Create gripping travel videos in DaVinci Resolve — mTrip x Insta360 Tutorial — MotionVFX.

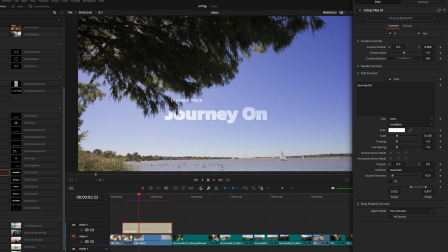And whenever it's in the sky, because you know the sky has a natural gradient,
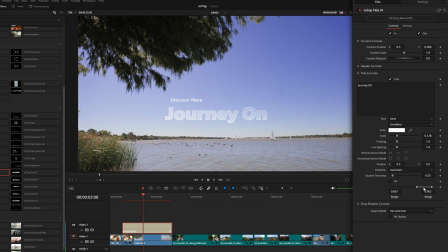it almost makes the letters look kind of cloudy, and that could be a really nice fit for a shot like this.
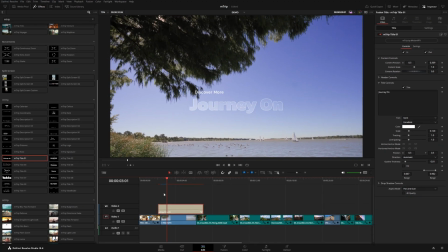I'm actually going to move this in time just a little bit. I want it to kind of animate as we're making our way into this shot.
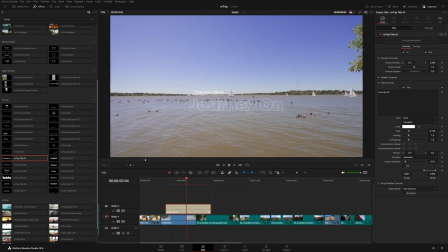So that shot comes on, and then our text, let's actually move this back up something like there. So kind of a cool preset that kind of integrates with your footage. And I'm going to add one more typography preset.
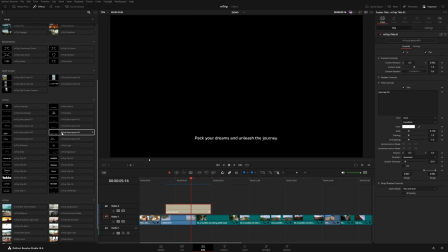Let's use description number 6. I think this is going to be really useful for all kinds of different projects, because you can see here, it kind of appears one word at a time down from the bottom.
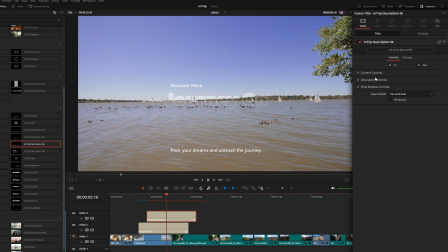And of course, if you customize this one, no matter what you type in there, it will still animate each of those words. We can make it however big we want to. We can add a drop shadow if we want.
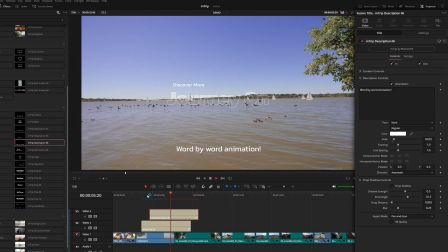You can see here, it kind of just animates those words one by one. So a really simple but very useful text preset.
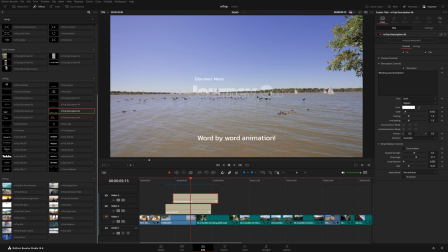Okay, so I want to add a transition to take us from this shot to this shot here. Now, if I use a standard transition like rotation zoom, let's see what this looks like here. You can see we get this nice little zoom out. And if we click on the transition and come up here to the inspector, we have the option to invert that movement.
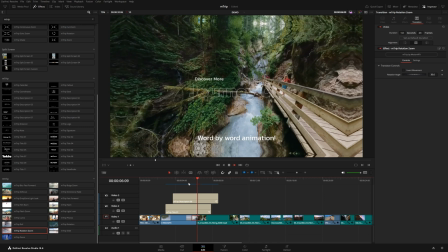So if you want it to kind of zoom in and then kind of zoom into that next shot there,
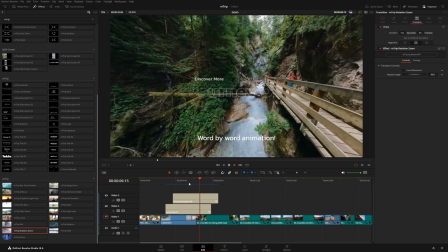you can see we have this nice movement happening to increase the energy of our edit.
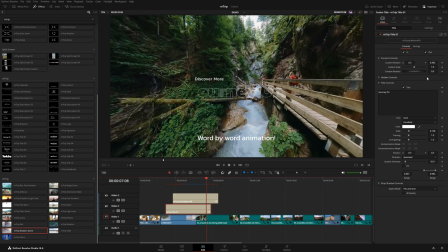Now, one thing I want to do to both of these text presets, I'm actually going to come up here and disable the out animation using this little toggle here. So I'm going to click on each of these. That way they just stay on screen until they cut out,
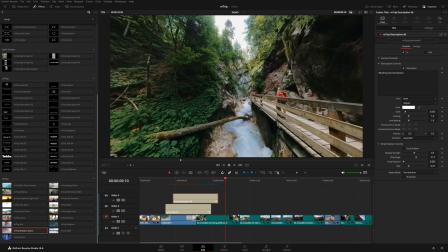and they'll just have kind of a harsh cutout. And I'm doing this because I want to have the same transition affect those texts,
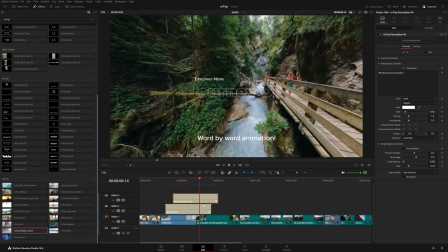and I don't want to have to worry about kind of multiple animations happening on top of each other.
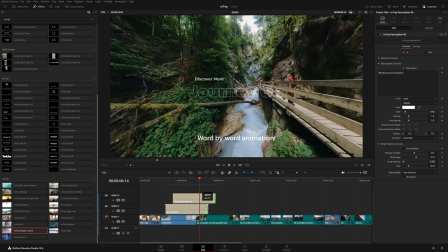So what I could do is grab the out of both of these texts and then trim so that they kind of end right where this transition down here ends.
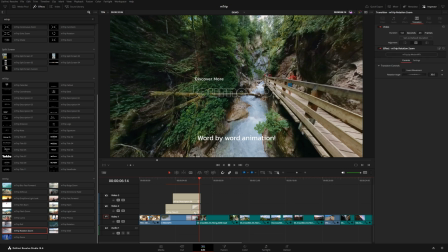And if I grab this transition and hold Alt or Option, I can drag it up to these other text elements, and that will just create a duplicate.
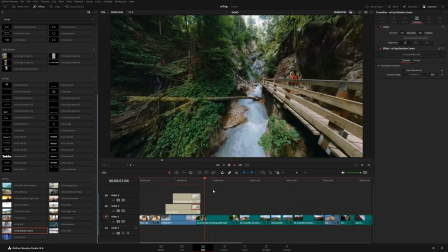But as you can see, it doesn't really look super integrated.
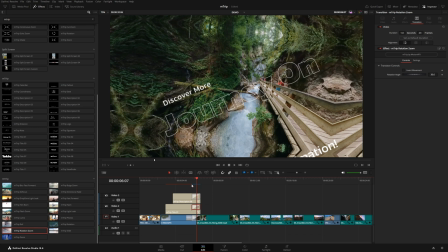You know, this text kind of stays on screen. The footage beneath it kind of fades,
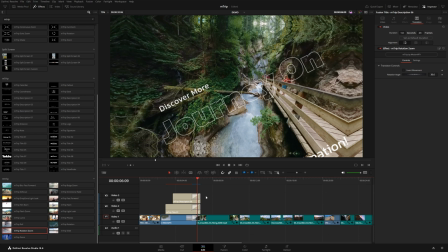but because each of these text elements do not have any footage to fade into, we're still going to get this harsh cutoff.
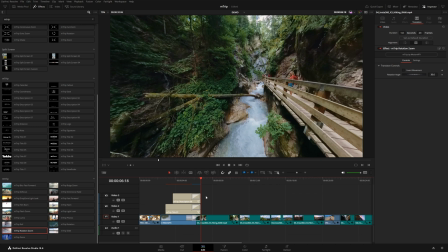So if I wanted to make this a little bit more integrated, here's what I could do. I'm going to delete both of these transitions here, and let's extend the output of these so that they're a little bit longer.
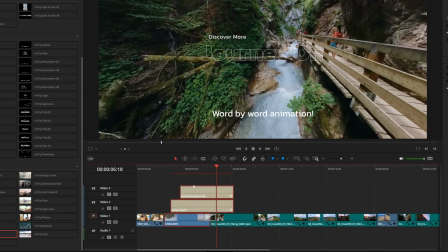And I'm just going to drag all three of these elements. So I've got my footage, both of these transitions all together, and then I'll right click and choose new compound clip.
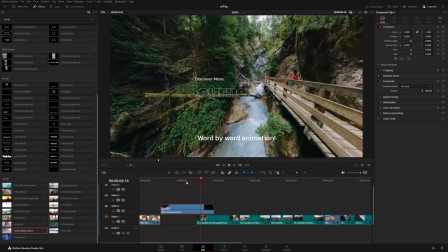And this will effectively bake everything together. And if we trim this back to the original duration of that footage, let's drag on that same transition, come up here to invert that movement again.
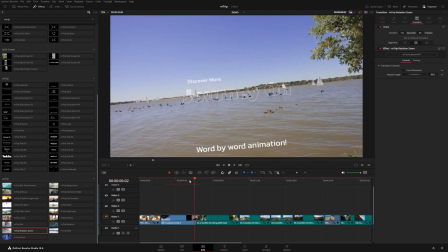Now you can see everything kind of fades on to this coming up shot. And that really just brings this whole composition and transition together seamlessly.
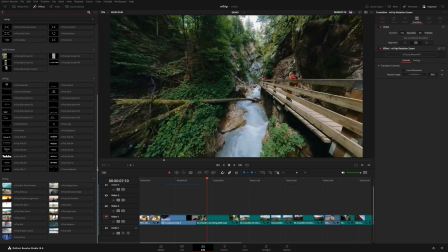Okay, so we'll explore a couple more of these transitions a bit later. For now, I'm going to come right back up here and let's take a look at a couple of these split screen presets. So we have five total presets. This very first one will use two pieces of media.
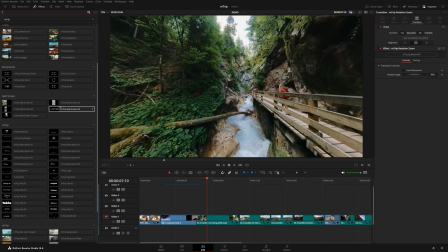The second one uses three, the third one uses four, and this fourth one uses five pieces of media.
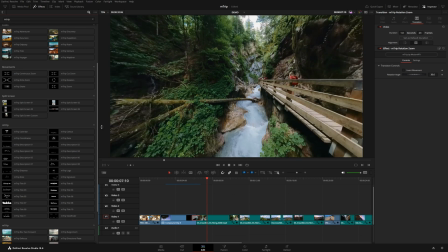And the custom one will just use a single piece of media, and you can kind of stack them up. You'll see what I mean in just a minute.
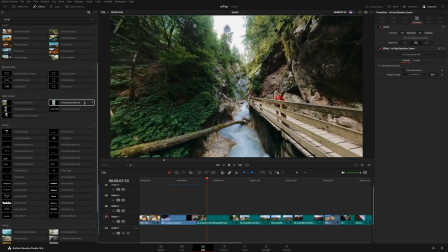So let's actually use this preset number two, which will use three pieces of media.
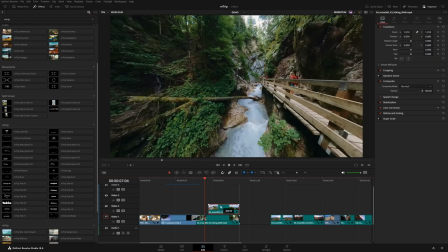And the way this works is you're gonna stack three pieces of media just like this.
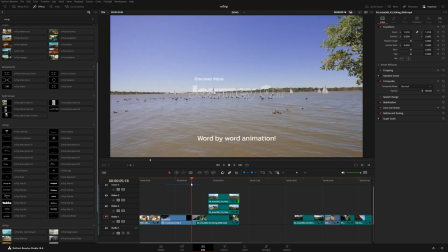Let's make these the same duration. Now, I don't wanna go into this effect right after we came out of this rotating transition because it might kind of look a little bit too chaotic.
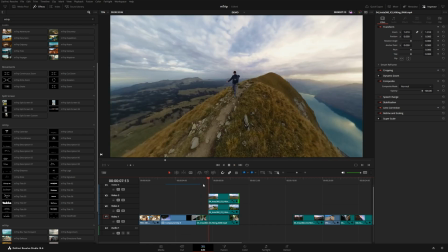So what I'm actually gonna do is kind of let this breathe for just a moment here. And then I'm gonna make a cut on that bottom clip.
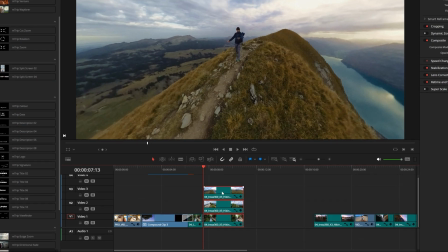And then we can select all three of these, right click, click on new fusion clip.
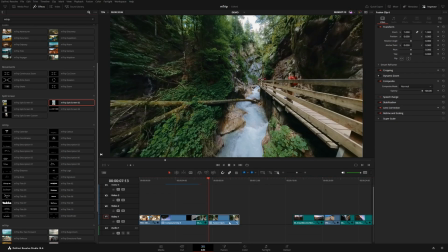And now if I drag on this preset number two here, and now you can see we've got this nice layout with all three of those angles.